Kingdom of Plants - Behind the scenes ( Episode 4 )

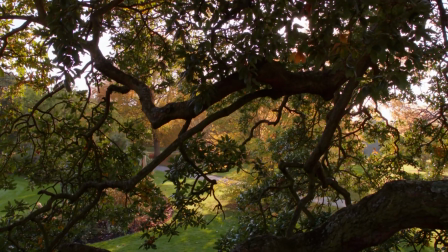(8:05)
Organisms that we just dismiss as being just plants that just kind of sit there,
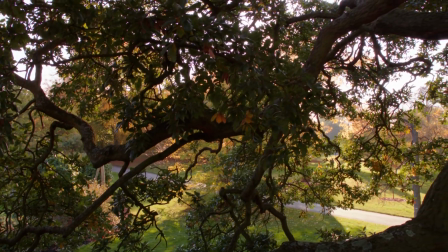(8:10)
and you can reveal their true nature, which is that they can be very aggressive, they can parasitize one another,
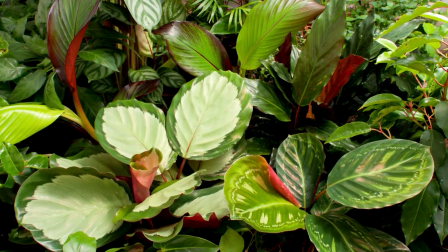(8:17)
they can wrestle with one another, they can grow at extraordinary speeds. One of my favourite shots in the programme, I don't suppose it'll be everybody's,
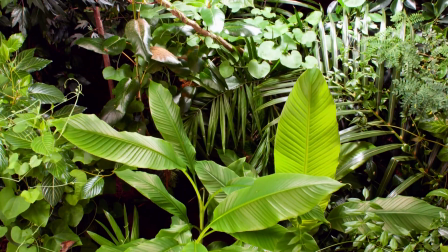(8:27)
but there is a liana which puts out tendrils.
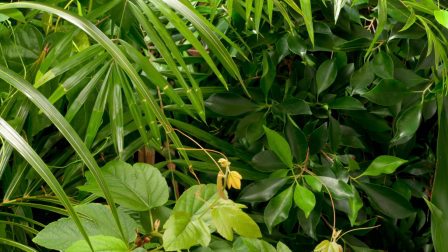(8:33)
It doesn't climb itself, it wants to get a lift from some other plant that's growing up. And so it moves around, groping for this plant, and does it quite quickly, actually. And in time-lapse, it looks like a whip that's going round. And when it hits a plant, it then curls around it.
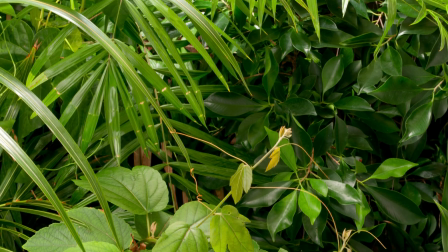(8:53)
While it does that, we go, you put that soundtrack on.
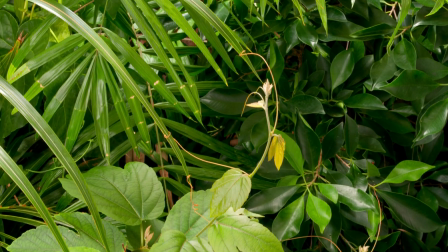(9:02)
Which, of course, is an invention, but nonetheless, it makes the point very, very vividly.
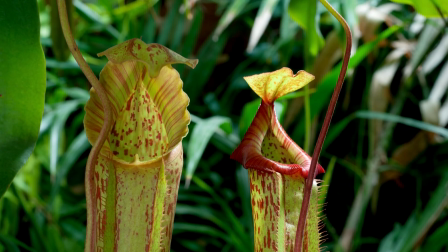(9:09)
3D time-lapse is a new technique, but it is the heart of the kingdom of plants.
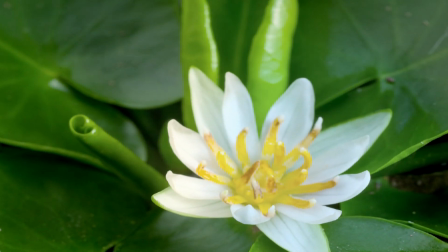(9:15)
It can condense hours, days, even months of gradual change into a few dramatic seconds.
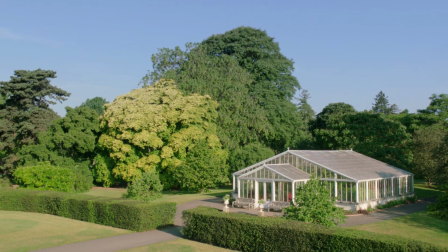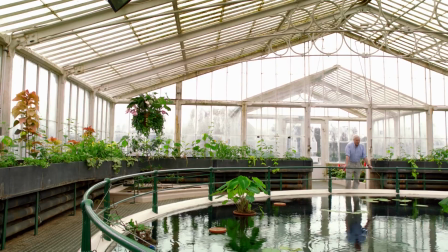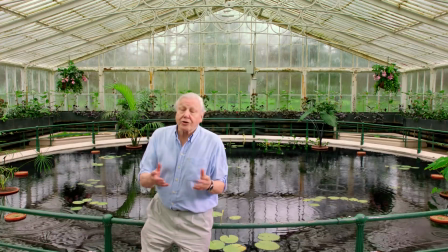(9:33) This is the water lily house, the hottest and most humid environment in Kew. It was built in 1852 to accommodate the latest botanical discovery, the giant Amazon water lily.
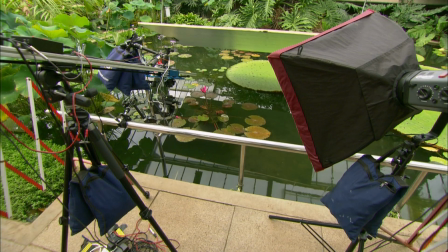(9:48)
Even when David and the team aren't on site at Kew, there are always cameras snapping away.
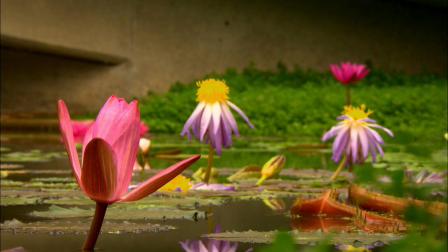(9:54)
For technology as sensitive as this, The heat and the humidity of Kew's greenhouses are a big challenge. Time-lapse is tricky anyway because you've got technical issues, you've got lighting issues, you've got camera issues, and you've got the plant issues. Plants will behave on their own schedule.
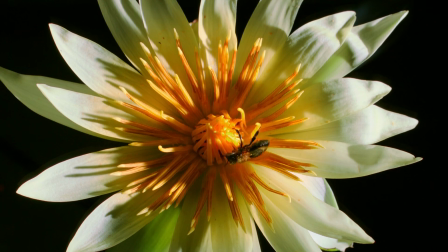(10:17)
3D adds complication to that because you've got to capture your left and your right eye image
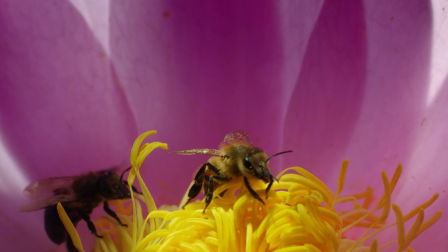(10:23)
on a very small scale, so you can't employ normal rigs.
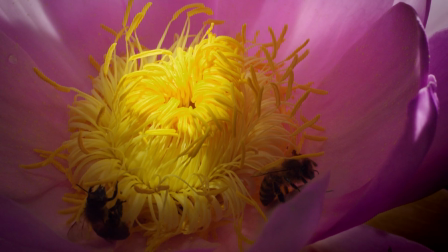(10:28)
So we're using specialist motion control rigs which have been developed specifically for three-dimensional time-lapse.
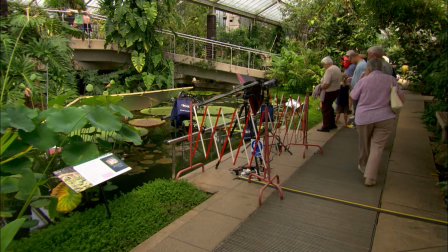(10:35)
If the camera fails or is bumped 1 millimetre out of position,
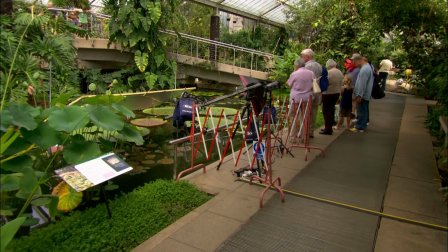(10:39)
or if the plants don't do what's expected of them, hundreds of hours go to waste.
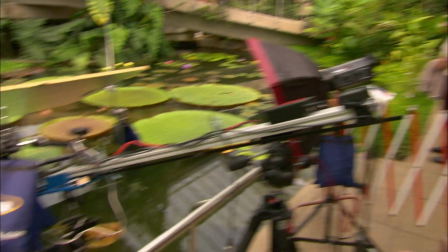(10:45)
So one of the sequences we're doing in the programme is a water lily sequence, and that's quite tricky for several reasons,
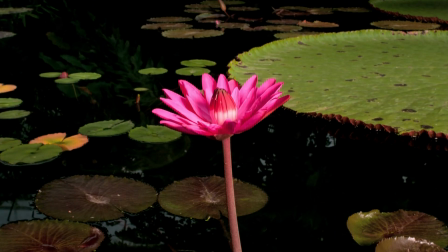(10:51)
because water lilies move a lot, actually quite quickly, and there are water droplets coming from the greenhouse roof,
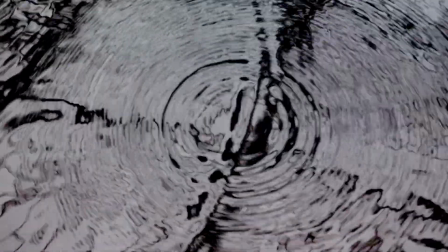(10:59)
and there's air bubbles coming up from the water.
Now it's February and the pond is almost bare.
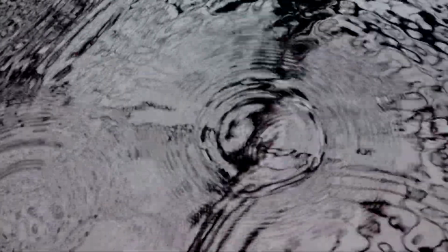(11:05) But in a few weeks, exotic water lilies of all kinds will be sprouting.
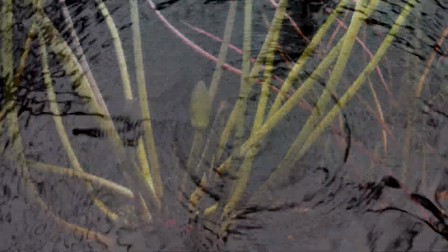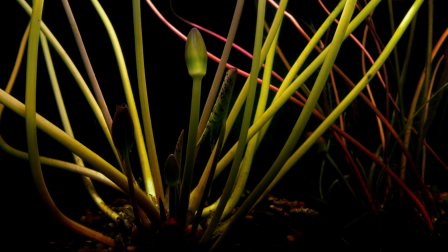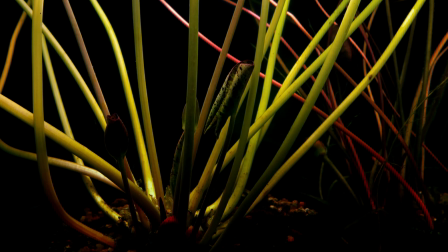(11:20) The ancestors of today's water lilies, as we know from their fossils, were among the first plants to produce flowers.
So, 300 million years on the planet, 150 years at Kew, 5 painstaking weeks to film, 16 seconds of screen time.
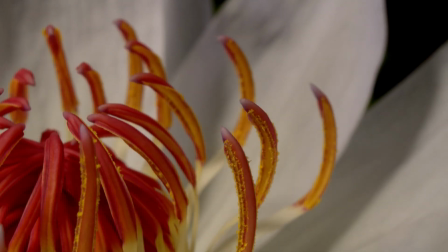(11:45)
But what if you want to show how the whole kingdom of plants has evolved? No time-lapse can compress that much information.
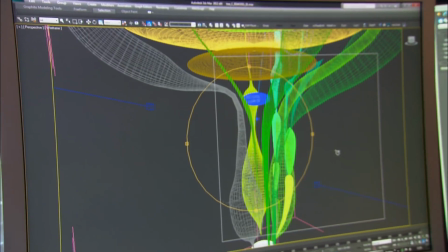(11:52)
So one of the series sequences relies on computer-generated imagery to tell what may be natural history's biggest story.